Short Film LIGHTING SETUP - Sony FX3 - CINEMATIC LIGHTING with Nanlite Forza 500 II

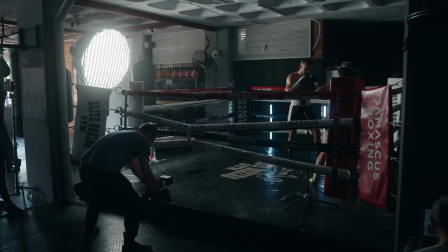In this video, I'm going to share my approach to lighting for a short film.
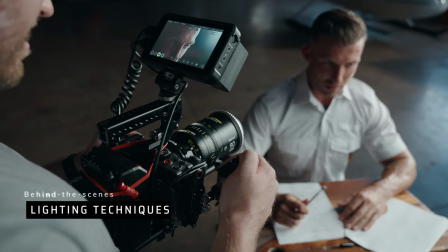I'll break down some of my favorite scenes and with it, share some creative techniques that you can try out in your next film.
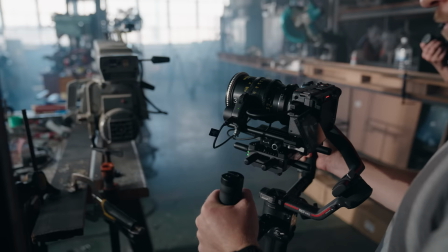First, let's get the gear out of the way. For this shoot, I used two cameras, the Sony FX3 and the Sony A7S III.
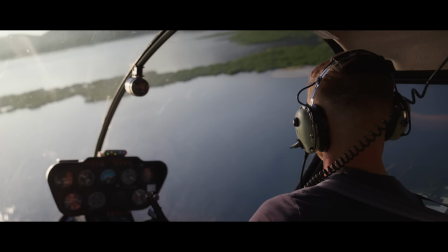Lens-wise, I shot everything on a set of DZO Vespit Primes, except for some shots of the pilot in flight,
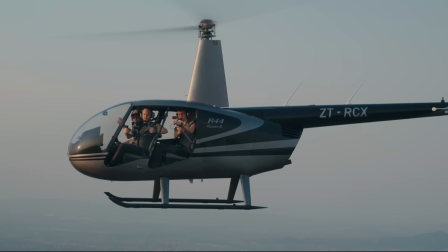filmed by my friend Lo Lemmer on the 24-70mm f2.8 G Master.
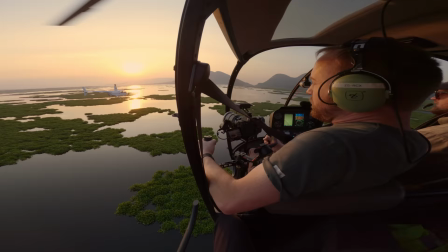We flew at the same time with me filming from a second helicopter. A truly exhilarating experience.
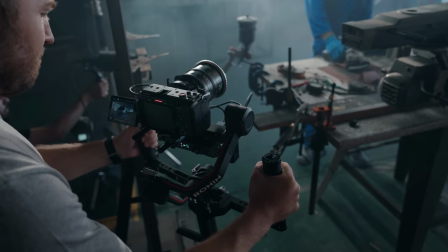Both my rigs were small rig and for the gimbal shots I used the DJI RS3 Pro.
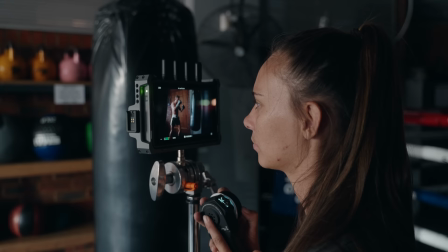For focus I used the small rig Magic Fizz paired with the DJI transmission.
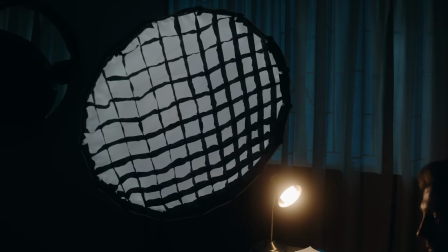Except for the heli shots I actually used the LiDAR rangefinder with the DJI focus motor in autofocus.
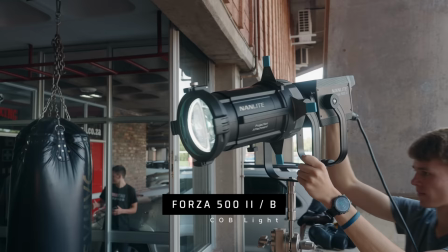Lighting wise Nanlite sent me the new Forza 500 Mark II both the monocolor and bicolor versions.
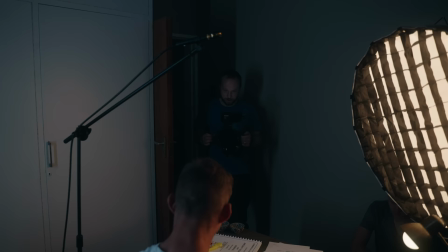To say that this light has been upgraded is an understatement, but more about that later.
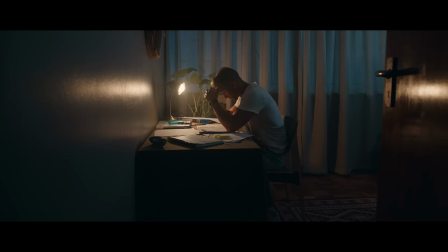Let's jump into the setup, the nighttime study scene. Believe it or not, this was shot in daytime.
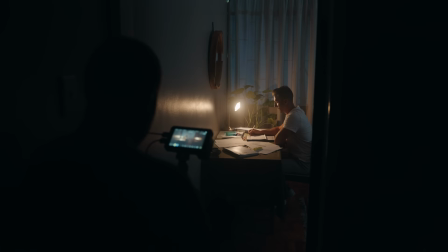We chose this location because it doesn't get as much light in the morning, and it was easier to emulate night during daytime without going crazy with flags.
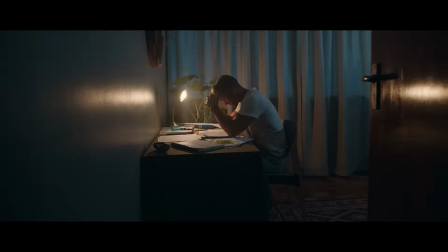In this case, we simply closed the blockout curtains, and for our cool nightlight, we used a Forza 500 Monocolor with a CTB gel.
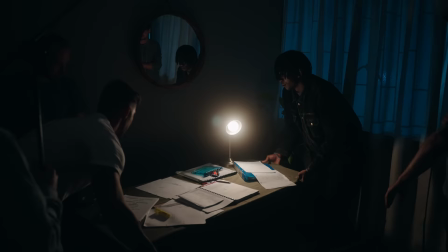To compete with the natural light, we had to shoot at 100% to bleed through. Another reason a powerful light is important.
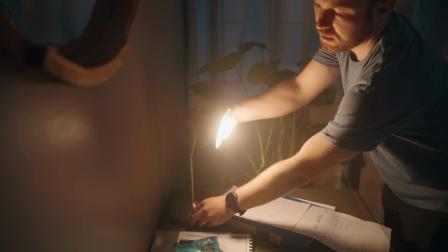The gel is put on to cool down the light enough so that we can play with color contrast between orange and blue.
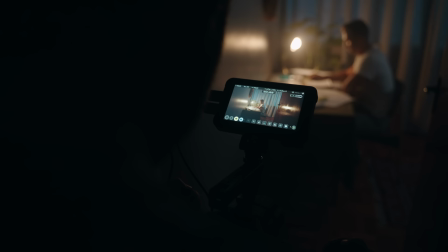And for warmth, we only used a NAN light bulb in this lamp as a practical set to 2700 galvan.
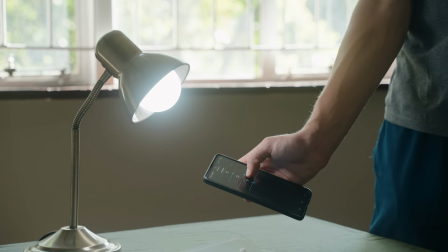I love these bulbs because they can be controlled through the NAN link app. So dialing in the right intensity and temperature is quick and easy.
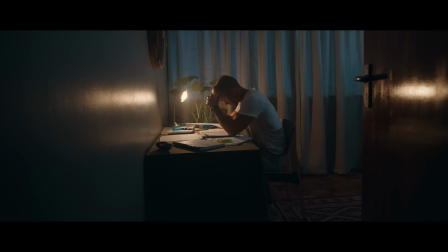These two lights alone already transformed the scene because the bulb had this nice reflection against the wall and door, creating more warmth. For the flashing TV behind our subject, I just used the PavaTube 30X set to TVFX mode, and this just helped boost the overall ambience in the room.
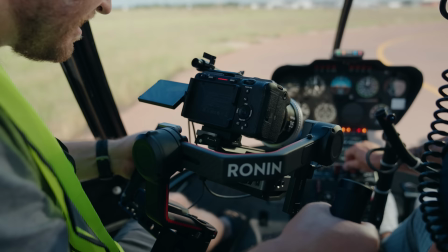Although we didn't need any light to shoot the helicopter flying, we did need some light for the startup scenes.
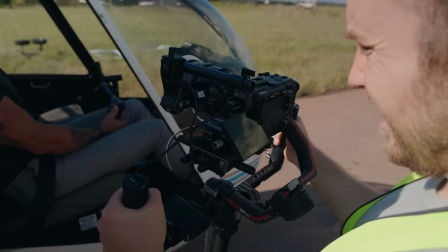Since we were filming at a working airport with airplanes and helicopters coming in all the time, we weren't allowed to use any light modifiers, like a reflector or scrims.
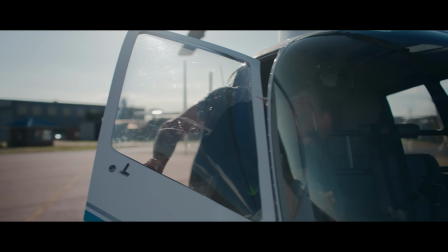So our only option was a portable strong light to motivate the sunlight from a direction more fitting to each scene.
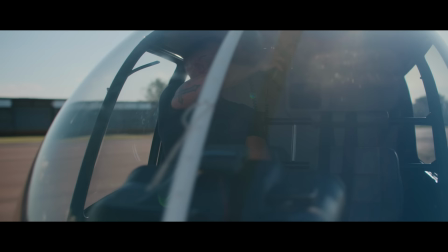The sun came straight from behind, so the inside of the heli felt pretty flat.
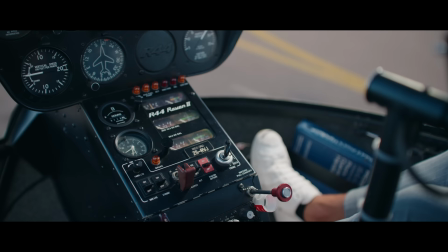To create just a bit of depth, we took a Forza 500 Mark II powered by V-Logs in a backpack and added that extra contrast on the arm from highlight to shadow.
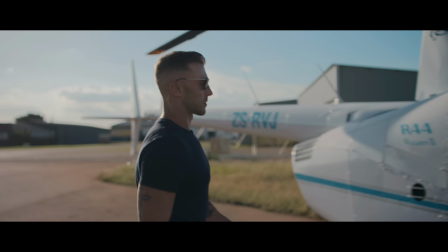Same for the close-up of Barry looking up.
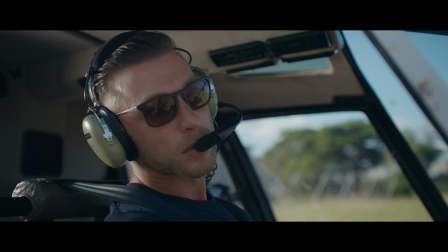The light creates the stronger patch on the left and in the wider shot we've already established that the sun is coming from behind, so it just feels right.
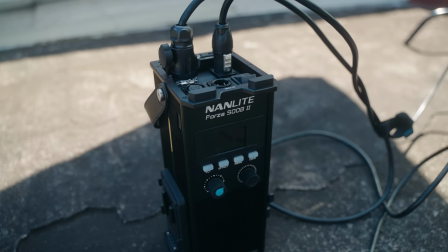The headleads on the Mark IIs received a massive upgrade with new ports to match the premium build quality.
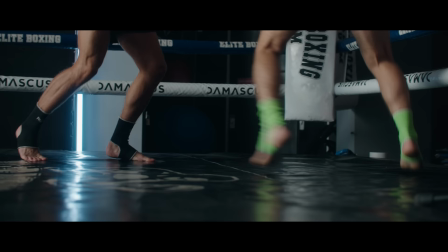The ballast is even smaller and included is a nifty new clamp. Arguably, one of my favorite scenes was faking this knockdown shot.
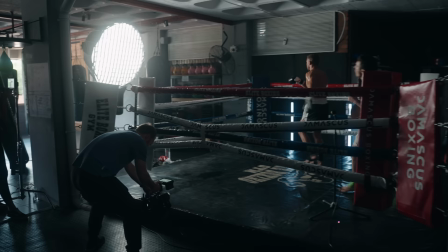The lighting was super simple yet effective. We chose this location because of the natural light that comes in from one side and we could easily motivate it with a softbox.
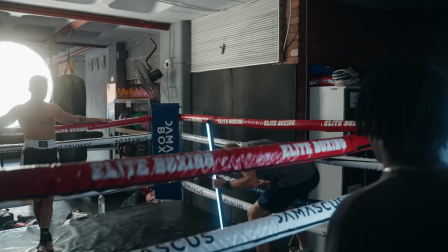I used the Forza 500 Mach 2 with a 120 softbox and grid.
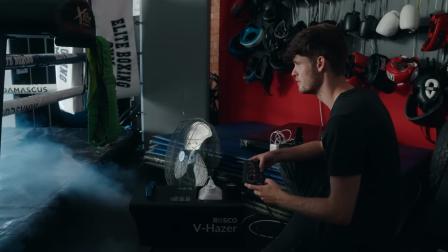To spice up the scene just a bit, I added some cooler parvo tubes in the background because they reflected nicely on the floor and with some haze just had a flattering glow to them.
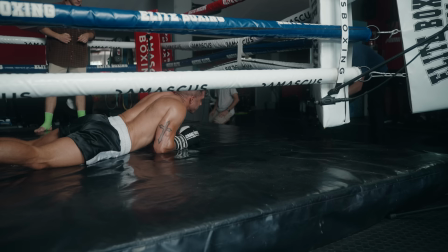Most of the film's sound was captured on location by a folio artist, which adds a great sense of realism to these scenes.
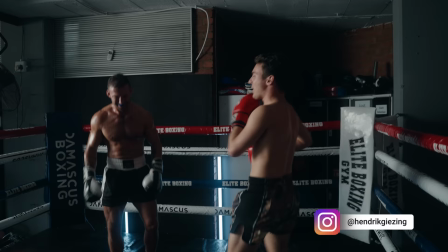Big ups to Henny Gissing for standing in as an extra to fake the knockout.
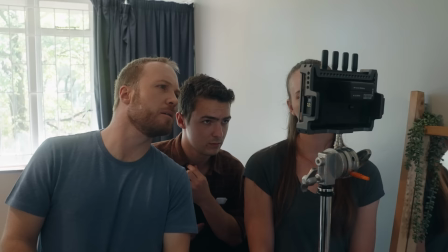Henny is also the writer of the script and assisted me with directing some of the performances, which turned out to be super valuable.
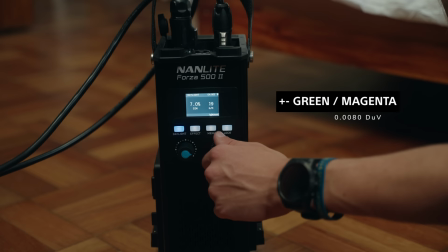One of my favorite features of the Mark IIs is the ability to adjust green and magenta.
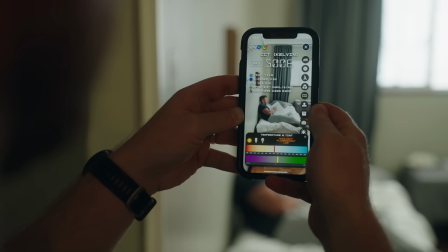This not only comes with new creative opportunities to light, but it's especially helpful in matching the exact color with ambient light or additional lights used together.
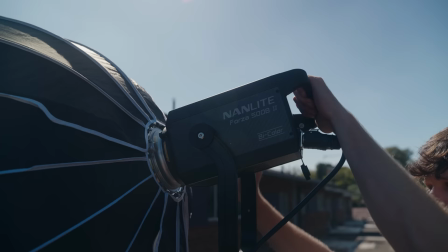This can best be illustrated in the bathroom scene. We used this small window as a key light with a 500 bicolor on the outside shooting through a softbox.